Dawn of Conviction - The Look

Film was shot in four parts. Each one should be able to stand alone as a short film. Each of the DPs sat down beforehand. We had to figure out how we were going to do this with four different directors of photography. The question was, did we want all four pieces to look the same? Or because they're now going to be four separate pieces, would this be a good opportunity to try to do something different? So, our goal was to make each one look unique, but at the same time, they should be able to tie together.
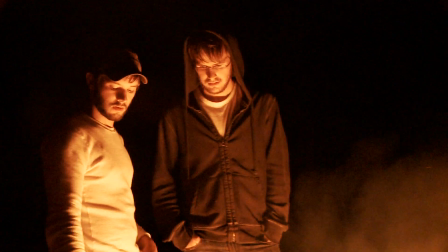0:42 I DP'd the first piece, the one Bob directed.
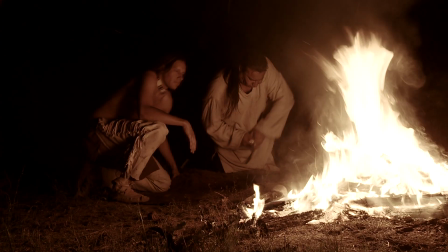0:46 He really wanted to go for this idea of a new beginning with both Hawakin and the London Brothers.
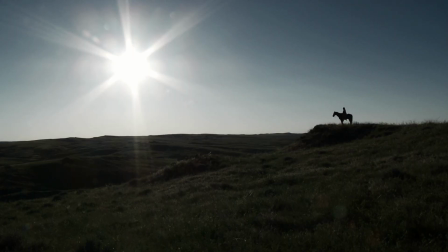0:52 I wanted a lot of stationary cameras and long
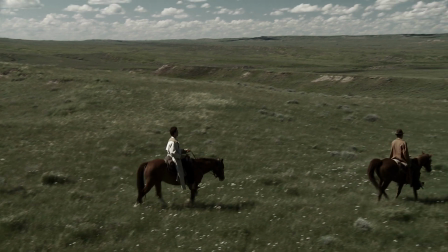0:57 shots to really take in the landscape,
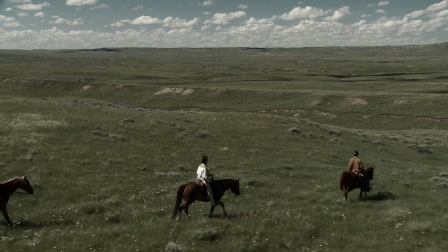1:01 because it was going to be a lot of different landscapes, and each one of them is kind of on a journey somewhere, so I wanted to really take in the landscape. I was in charge of DP-ing the second film.
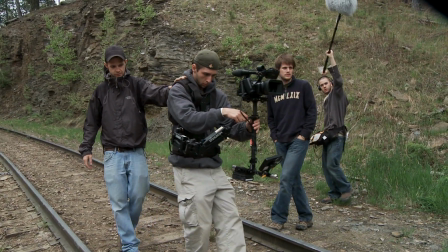1:12 We just wanted to continue this gritty look to the film.
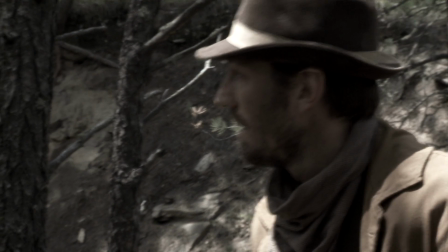1:16 We didn't want a crazy handheld look, you know, out of control, a lot of shaky, but we wanted enough handheld to give each scene energy.
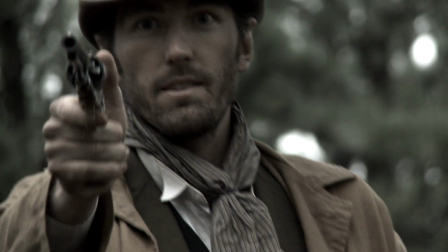1:24 In part two, a lot of tensions, there's a lot of tension struggles between major characters, conflicts, in each scene.
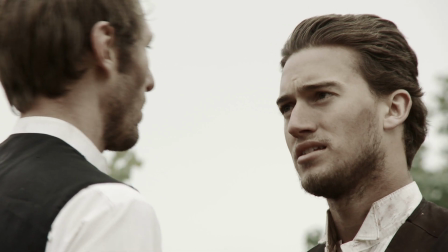1:33 There's not necessarily action or fighting, but depending on what the characters are saying to one another,
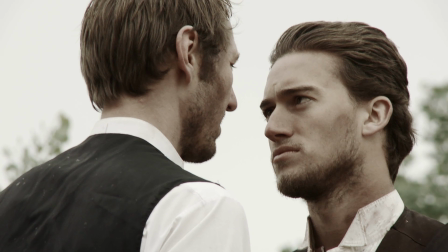1:39 a little handheld camera can definitely add energy to that scene in a lot of different ways.
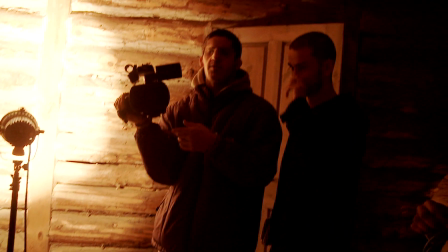1:44 So that was kind of our goal. My film, we were going for a much more stationary look than the other parts of the film. So we had as few camera movements as possible.
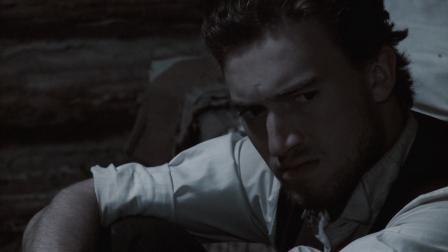1:55 The point of this was in our film, you have the two main characters, Taylor and Beau, are spending most of their time in a jail cell.
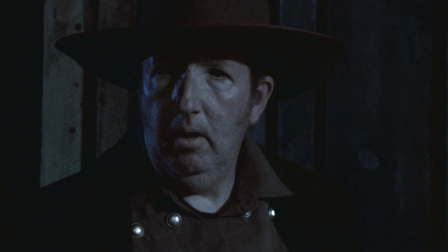2:03 And we wanted to communicate that through the cinematography. Just sort of relate the monotony or the trapped feeling of being stuck in this one place.
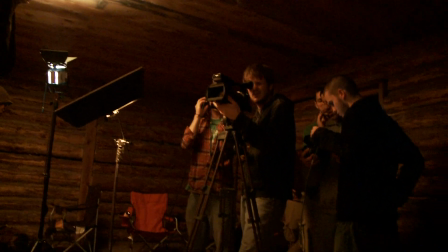2:11 We wanted to keep the audience grounded and stationary for our film. And I think it works very well with the situation. The fourth film, right from reading the script, I knew that it was going to be something that was moving.
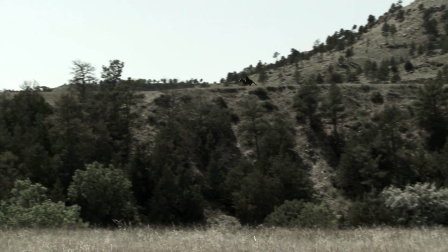2:23 It shifted from certain events going on to all
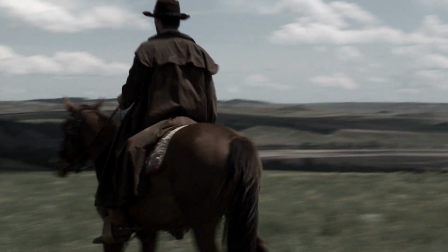2:28 these events reaching a point where everything was going to be moving,
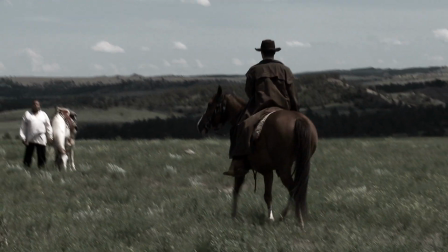2:33 moving towards the final end,
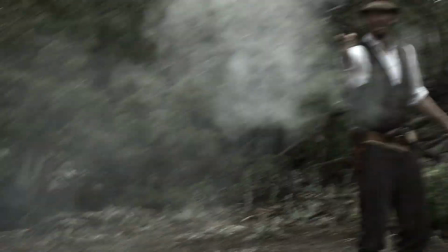2:35 the final shootout and the final confrontation where everyone's convictions were coming to a conclusion. We wanted each piece to look different.
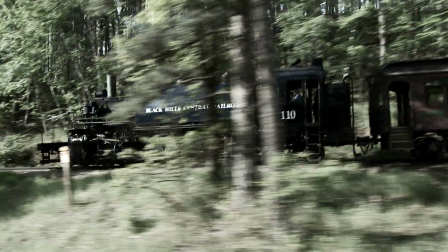2:46 He wanted each piece to have its own style, have its own feel, because the stories do.
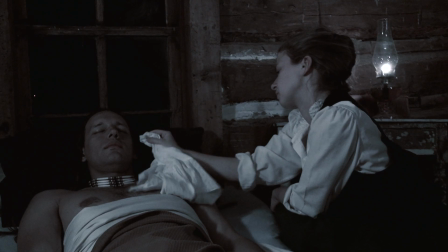2:53 The stories follow different characters. They have different feels. That influences how it's shot and the visual and how it looks.
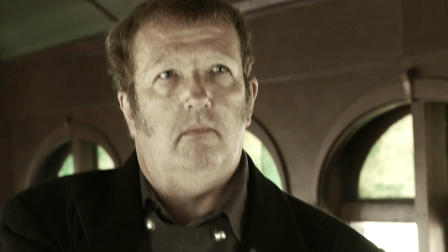3:04 So I think it works great with four different directions of photography. If it was one, I think it would be less interesting, a little bland. Thank you.